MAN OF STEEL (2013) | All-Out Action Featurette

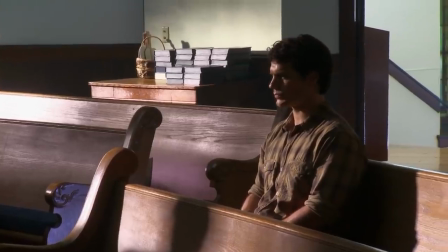(8:20)
To take these people who've chosen to be actors who experience emotion in a way where they're analyzing it as they do it.
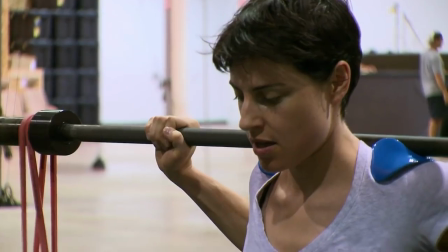(8:28)
I think for him, those guys in the gym are really interesting because pain and fear, success, joy, all those things are present.
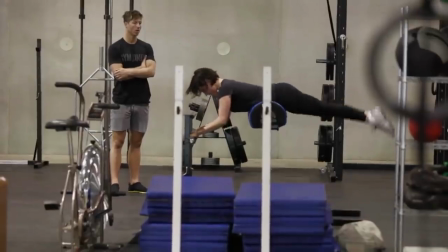(8:36)
It's there. With an actor, the reward of the suffering is really evident. And you bring that to the movie, it's fun. It's not the kind of training which just makes you look pretty.
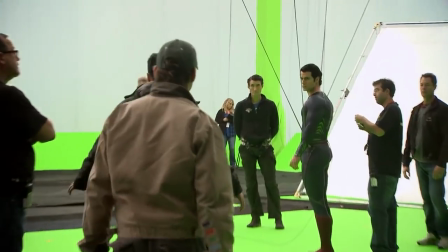(8:48)
It's the kind of training which, first and foremost, is useful. I didn't realize how difficult the stuff that I was doing was.
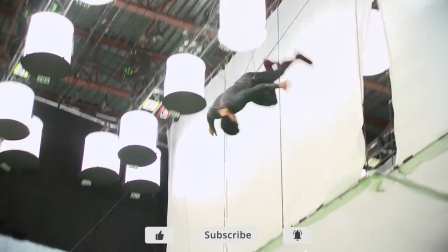(8:57)
But because I trained with Jim Jones, I've been given that, at the very least, core strength.
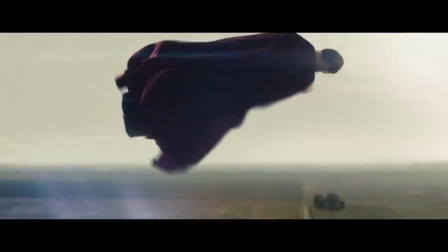(9:03)
Any type of action, any type of stunt work, specifically wire work, you need a strong core and you need your muscles to be lengthened, you need them to be strong, you need to be stable. If you don't have any structure or any muscle tone to hold that together, you can get injured. So being in shape is an enormous advantage.
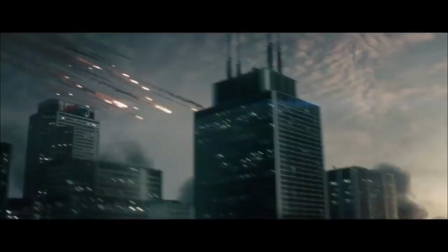(9:21)
In terms of the action, that was something Zach said, I want some really great action.
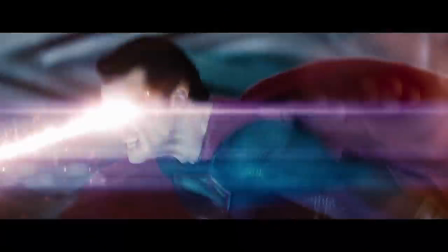(9:25)
He has these powers, and what would it be like when he's fighting another Kryptonian who have the same kind of powers?
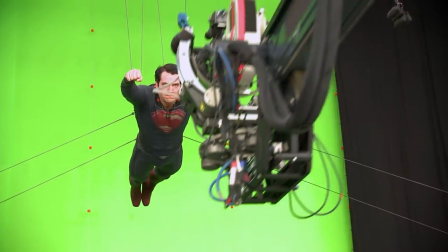(9:34)
Flying was one of many attributes that we had to really, really take our time, figure out how do we do this correctly.
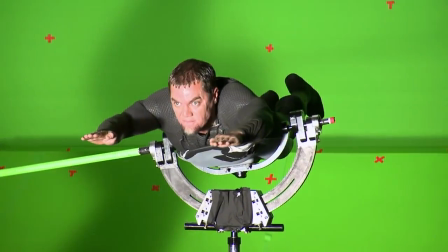(9:41)
We went from wire rigs to gimbal rigs where we had more of a base plate.
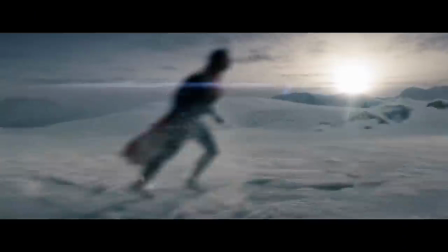(9:46)
You name it, we explored it. Thanks to DJ, there's a tremendous amount of takeover with CG, but we still do what's called a performance capture where we fly our guys on wires.
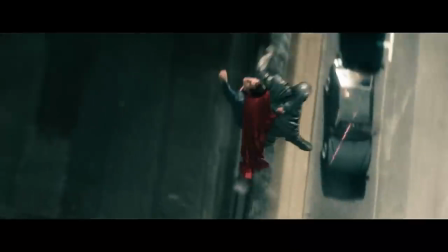(9:55)
And DJ uses that base movement and builds over it to give it that human connection. In this film, you're going to see Superman flying faster than he's ever flown before.
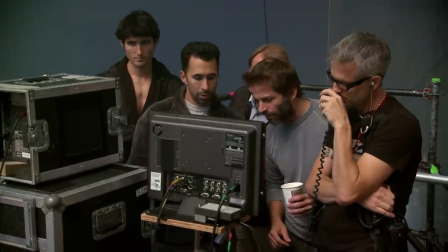(10:07)
It's hard to come up with those speeds. Zach and I would sit down and come up with a scale.
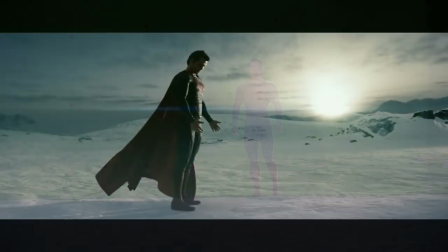(10:11)
So we have some sort of rules, a playbook, right? Some guidelines, foundation to go, okay, let's try and not violate these.
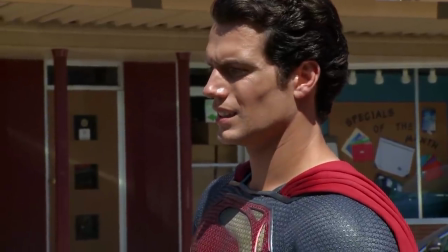(10:18) I mean, he has like a ride. Exactly. I mean, it's more about pressure than it is about pain. Yeah.
So, basically, we take that as a reference and then we build all the physics around the action to see if it makes sense or not. Most movies will have three big elements that you have to achieve throughout the course of the movie. And this one has 11, 12 giant sequences.
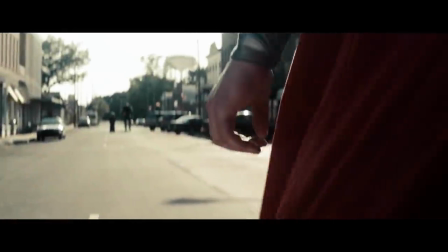(10:39)
I thought it was completely impossible to make, but that it was going to be great if we could pull it off. I think the way that the fights are different in this movie is the super speed aspect,
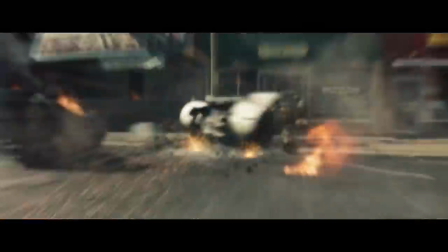(10:49)
making it completely superhuman and beyond the scope of what is actually humanly possible. And I think that's what makes these particularly exciting,
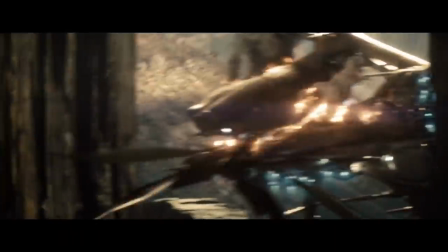(10:58)
because anything can happen, and what the imagination allows does happen in this.
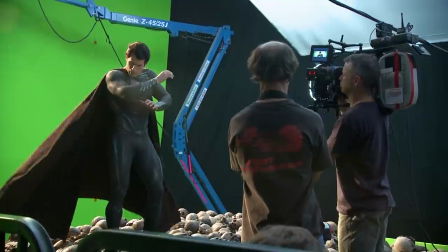(11:07)
There's the handoff between visual effects and then picking the moments when you can put them in a real environment, have real stuff happen that we can do practically. For instance, the oil rig.
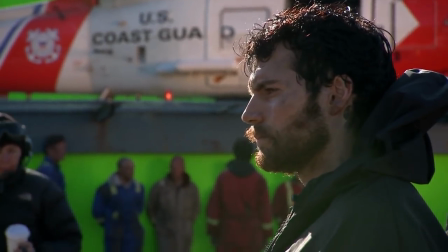(11:20)
You see him more as a human in that element because he hasn't got the Superman outfit on yet.
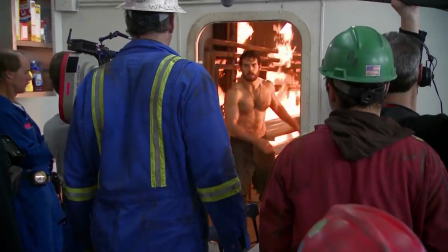(11:26)
He's just a guy, but he's this guy who happens to be able to walk through fire and have nothing happen to him.
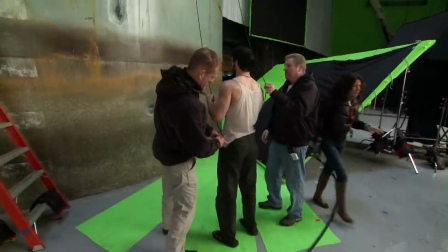(11:32)
Henry is very good at physical things. Having an actor that has natural talent to perform action is always a bonus.
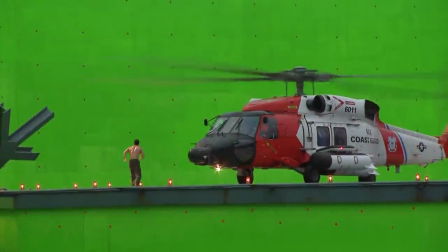(11:41) Go!
Our challenge is always to make the actor do the most of his physical abilities,
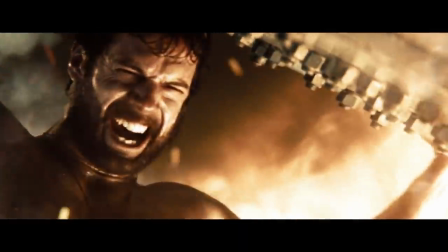(11:50)
of course, without asking them to do anything too crazy. The most you see the actor performing their own stunts and action, the more rewarding it is for us. It's an incredibly good collection of stunt people on this film. There's a certain level of commitment that something like this takes, and that goes all the way through.
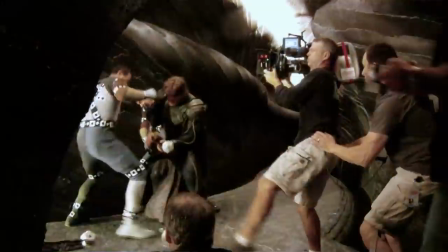(12:11)
Russell was great because he had a physical ability before so he knew what he was good at so he had a little more input in the style and the
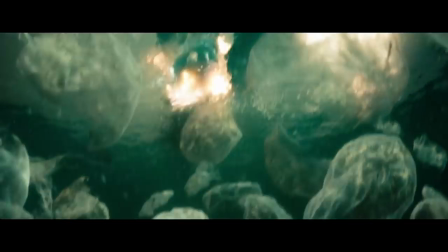(12:19)
performance he brought a lot to the table with experience in action the Genesis Chamber he's swimming through a tunnel it's supposed to be this
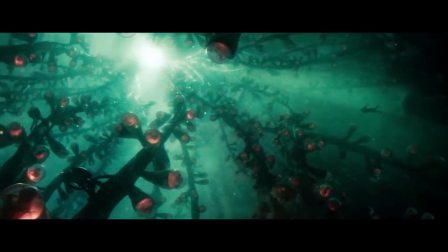(12:27)
very watery amniotic fluid environment and how else do you do that but submerge somebody you know we talked for a while about should we hang them from
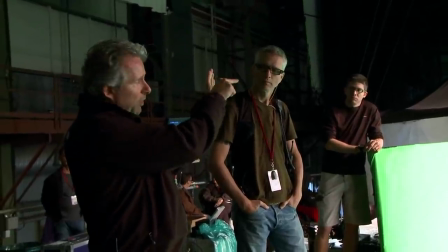(12:34)
wires and blow some wind through them and shoot them high speed but style the movies handheld it's kind of real so we wanted the real physics
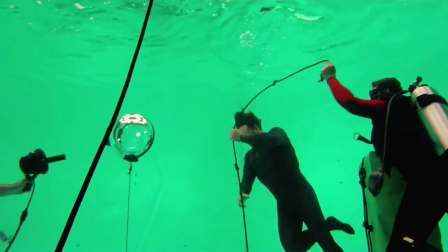(12:41)
of what that would be you have to submerge yourself 15 feet and then
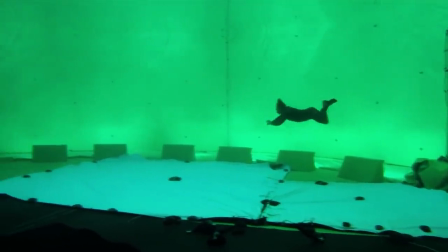(12:46)
kick off from a certain point and then travel 60 70 feet underwater
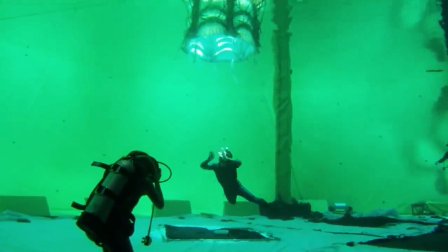(12:50)
sometimes going through specific motions and then return up to the
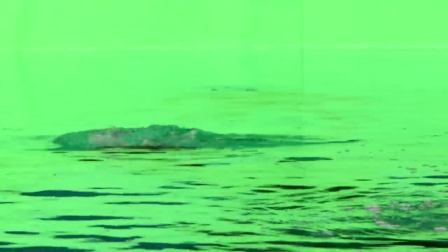(12:55)
top it's a big breath required you know it was super crowded down there you got camera
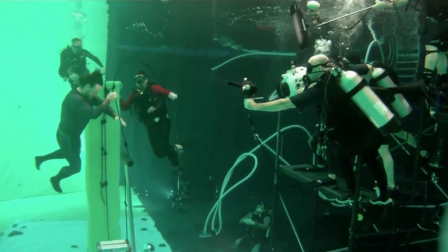(13:00)
guys you got focus pullers we had underwater electricians underwater grips because this tank was rigged like I've never seen a tank rigged before
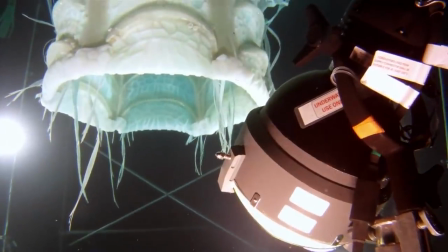(13:09)
and the amount of lights and I think at our disposal here we have close to 700,000 watts of light and then you've got people down below need to be
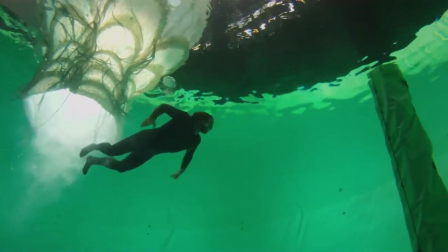(13:17)
mindful of their bubbles so they have to hold their breath when cameras are rolling it's not very pleasant pete and myself did a lot of head scratching about how we could get this shot and seemingly it seems quite simple he just needs to to be floating there,
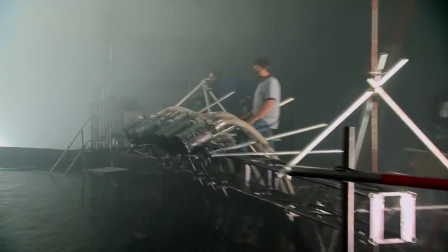(13:31)
motionless in the water, but we had flames above the surface of the water.
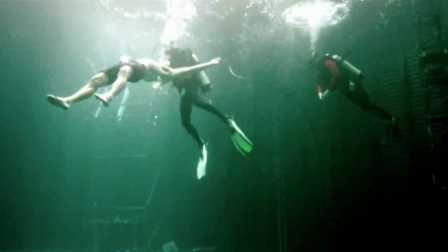(13:37)
You never want to tie anybody underwater when you're gonna remove the regulator from them. Henry would naturally float feet down, and then he would sink. So we had to have lines from his feet up to just below the surface, in fact, because we couldn't go above the surface because flames were gonna go above the surface.
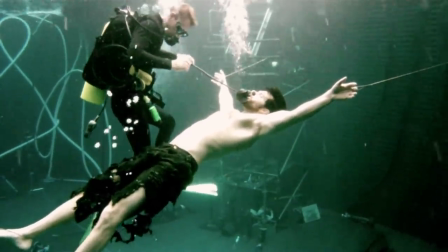(13:53)
So we had to go as high as we could, but tie below the surface, and then he had just loops around his fingers so he could still have this Jesus pose.
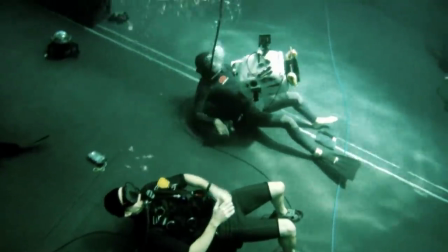(14:01)
Then I just have to leave him with all the guys, again, holding their breath because they're shooting up and the bubbles can't be in it. Now, the danger, of course, in that is if Henry went to the surface as the propane blast went off.
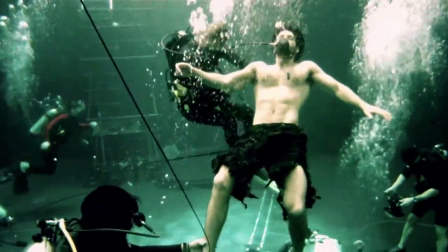(14:15)
You just sink down and you're holding your breath and you're doing whatever you need to do for the camera, which you can't see.
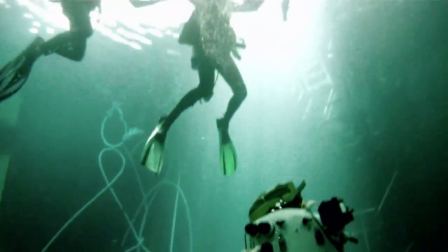(14:21)
And I had this wonderful moment of just taking a few deep,
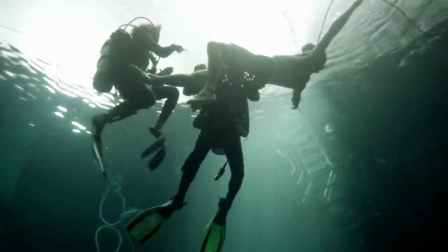(14:25)
slow breaths and then dropping down. and all of a sudden, all I could hear was my heart.
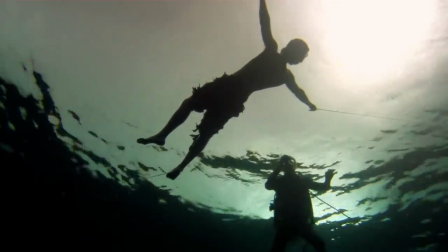(14:32)
And it was peaceful and quiet and I was down there for ages and I just felt like I could just keep on holding my breath.
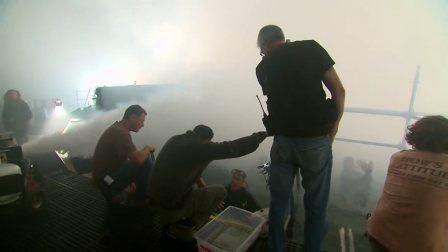(14:39)
Everything slowed down and as a contrast, all the work we're doing and how rushed everything is here and how sort of frenetic the energy is,
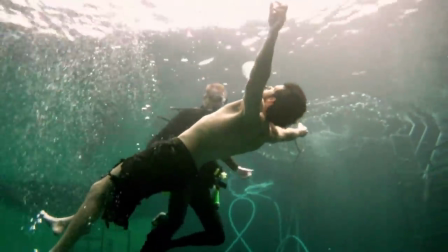(14:47)
it was nice to just have that peaceful moment and I never expected that to happen.
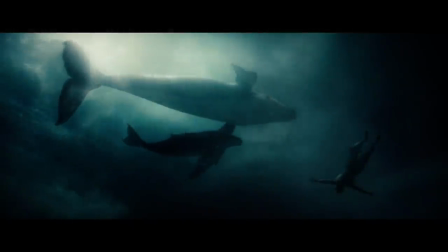(14:53)
It's something I will not forget. It's probably one of the lasting memories from this job, that moment of peace which I found just underwater.
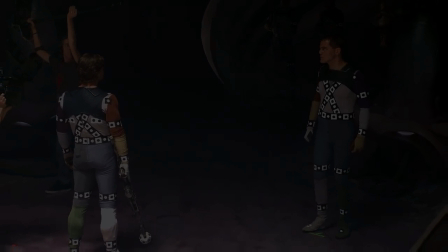(15:03)
Anytime we're working with an actor or stunt person, everyone brings their own God-given talent and attributes to a particular project.
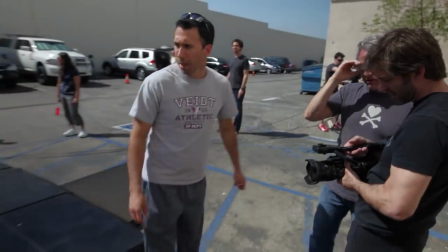(15:11)
When Zach and I are creating the styles in the laboratory before we get to actually even sometimes hire the actors,
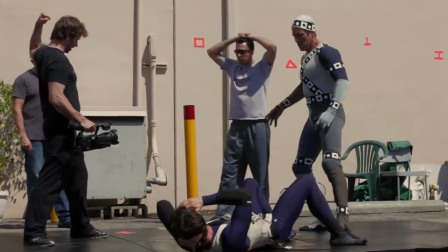(15:17)
we have an understanding of how we want each person to move stylistically.
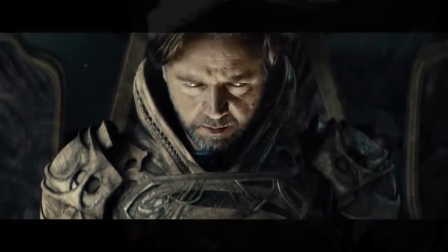(15:23)
on Krypton, they're a military culture. So we looked at that and go, okay, what sort of basis do we want to give them?
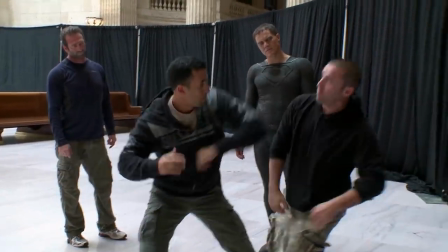(15:29)
We mixed some Chinese methods, Filipino methods,
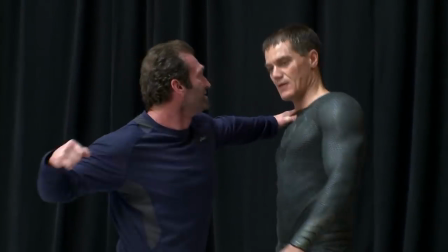(15:33)
a little bit of basic boxing, but we kind of tried to create this little hybrid that hadn't really been seen before.
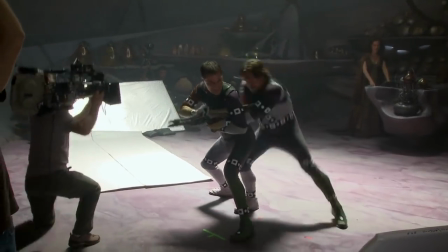(15:39)
Not radically different than other styles we've created before, but just to give it a little flavor of its own. You first have to see what they're good at and then make the decision, okay, Do I want to try to push them to a level that, say, might not be natural or go with what they're good at?
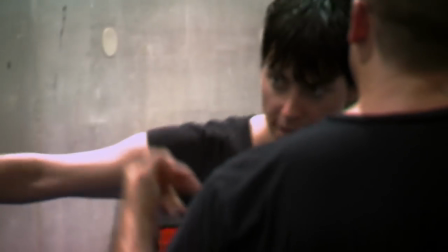(15:56)
So Anche had good lines, really good fluidity, so we kind of made her style a female version of what the Kryptonian form martial arts with.
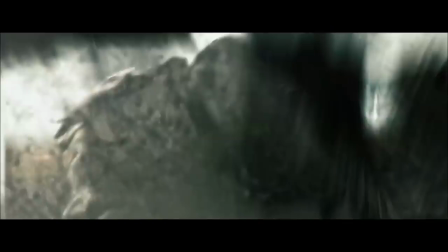(16:03)
And for the fight geeks out there, they're going to notice that the guys from Krypton all do similar movements.
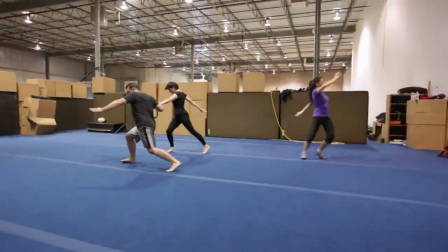(16:08)
Faora has a move like a palm slap, which on Krypton would be like a right hook or something, but on Earth, I mean, it would disintegrate a human body.